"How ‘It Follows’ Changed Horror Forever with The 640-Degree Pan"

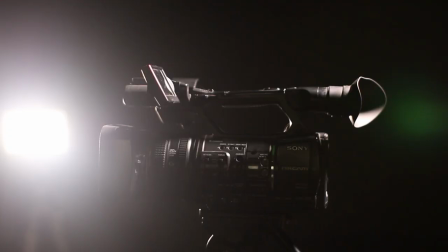He minds the fear of the unseen and plays with the fear of the unknown trope through a lens of human sexuality.
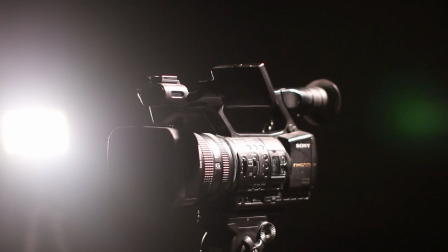Well, there is one shot in particular that ties all of these story elements together.
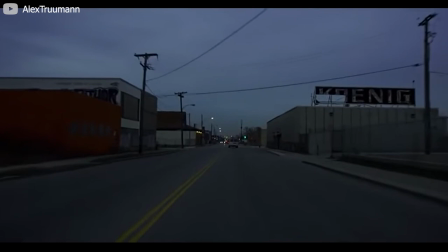You would expect them to happen in the film's finale, but it actually happens at about 50 minutes in.
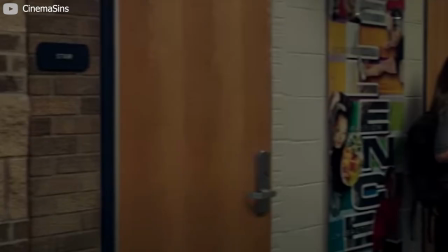Jay and her friends all travel to a nearby town, searching for the boy who gave her the curse.
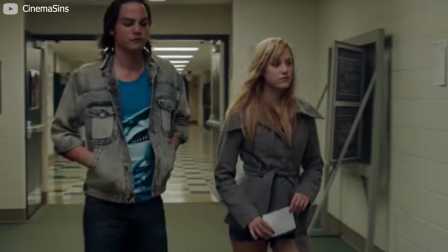The shot in question focuses on Jay and the next-door neighbor boy, Greg, as they walk through this school and ask to see a student yearbook.
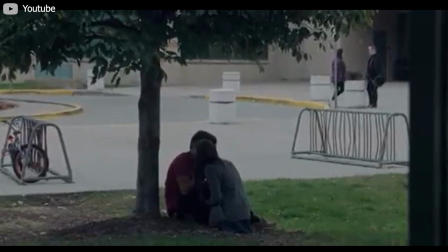The shot in question starts with a zoom-out, centering on two high school students kissing.
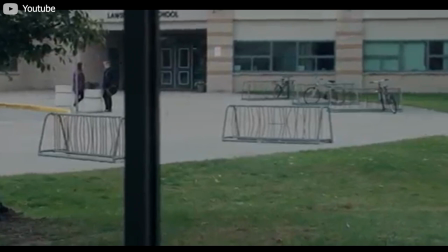We travel across the front exterior of this nondescript high school while Disaster Piece's pulsing score plays.
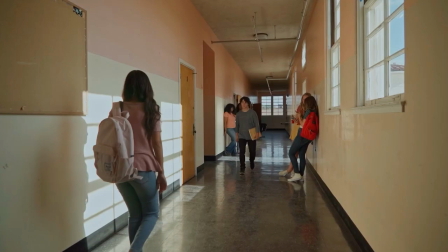We track over the front lawn and then pull out to realize we're actually inside a hallway of the high school.
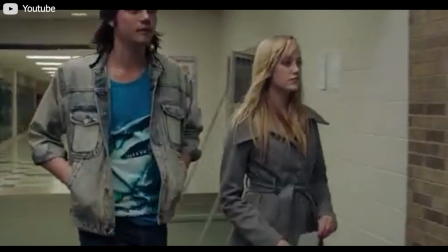We continue panning, tracking with Greg and Jay as they enter an office. They speak with the clerk who shows them a yearbook.
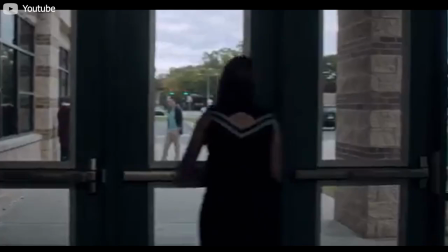The camera, however, keeps panning, forming an ominous circle.
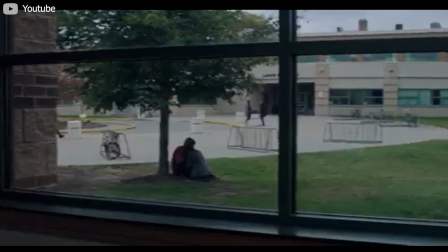We see that there's someone across the exterior of the school coming towards us, a figure.
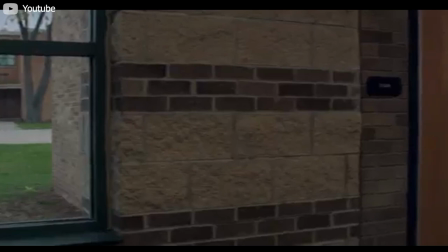Is it the creature? Is it just another high school student? It's impossible to tell.
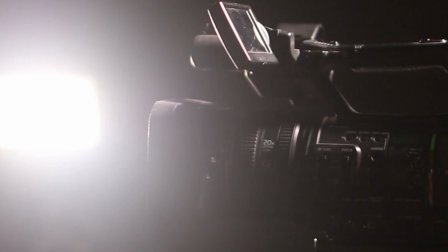That's when it becomes apparent why this scene is being shot this way, because the camera keeps panning.
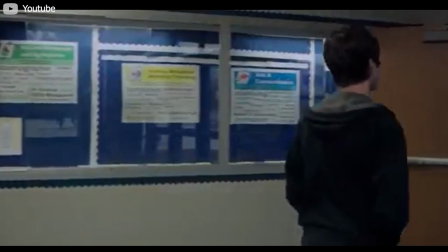In fact, it does almost two full rotations, nearly a 640 degree pan,
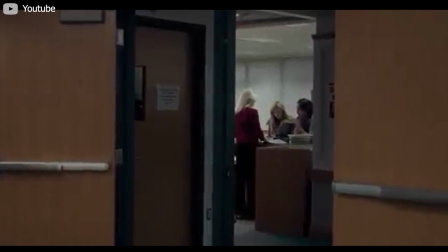constantly showing where Jay and Greg are located and where the person walking towards us is.
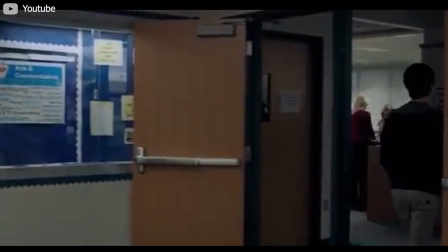Finally, towards the end of the pan, the camera zooms into the office.
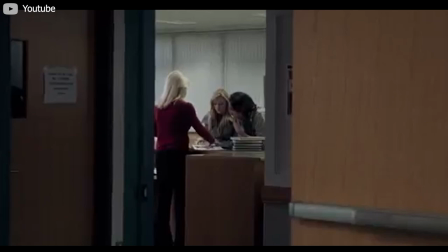We see Jay's face tighten as she recognizes Jeff's yearbook photo and mouths, Thank you for your time to the woman.
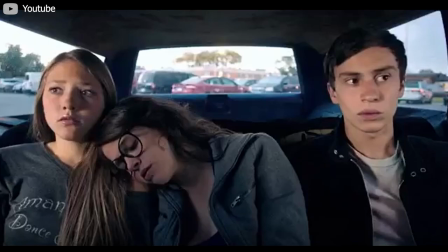Jay and Greg leave the room and head back to their car, but the feelings of tension and drama created by the pan still linger.
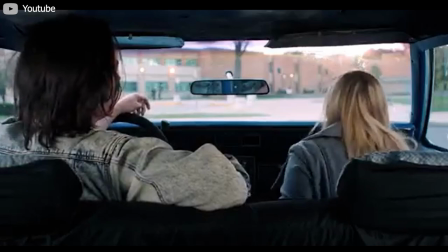It's arguably one of the most cinematic horror movie moments in the last decade.
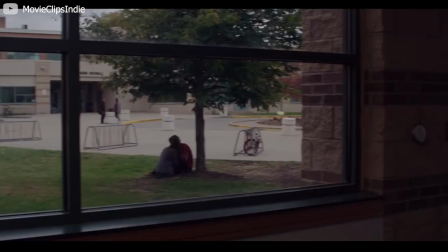It's clear, concise, and builds off of the work that the film has established previously. The shot is almost a short story into itself, visually speaking.
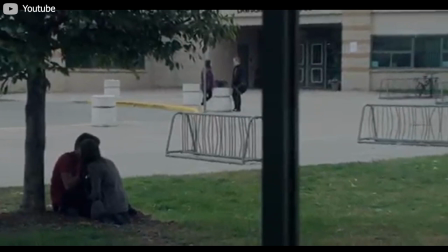It starts and ends with zooms and has a body composed of 640 degrees worth of pan.
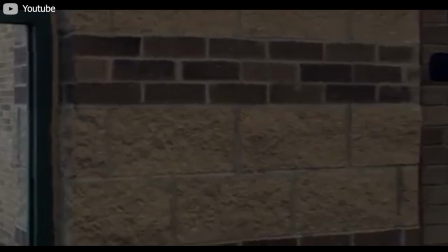This pan is, without a doubt, the most chilling moment in the film. It's a perfect distillation of everything that has come before and will come after.
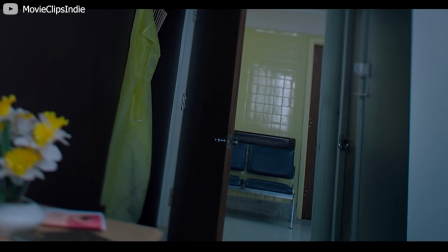In all, It Follows is a masterpiece.
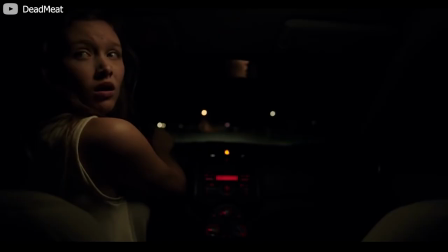It's a perfectly constructed cathedral to the unknown horrors of adolescence, the trials of youth, and the fact that we all must face our own unknowns.
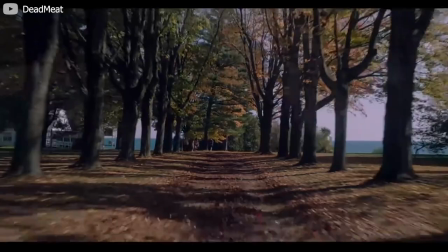Mitchell's direction, coupled with the pulsing score and brilliantly simple premise, is exactly what horror fans didn't know they needed.
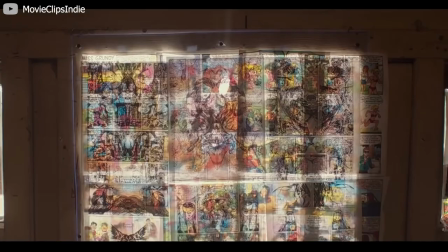So what do you think? Is It Follows a modern day triumph? Will teens be scared of the film for decades to come?
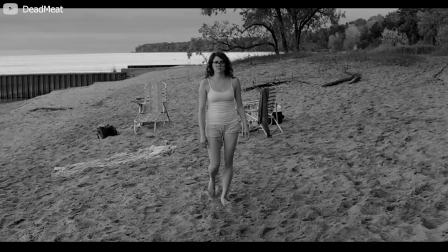Is the monster's nebulous backstory the very thing that makes it so wonderfully disturbing?
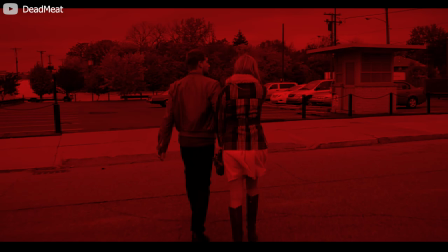Will there ever be an It Follows 2? Let us know in the comments below.
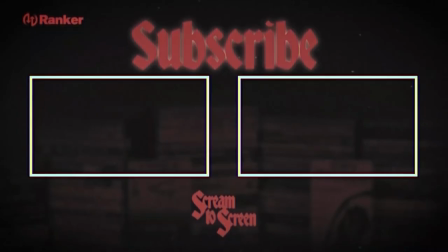And don't forget, like, share, and subscribe for more videos from The Graveyard Shift.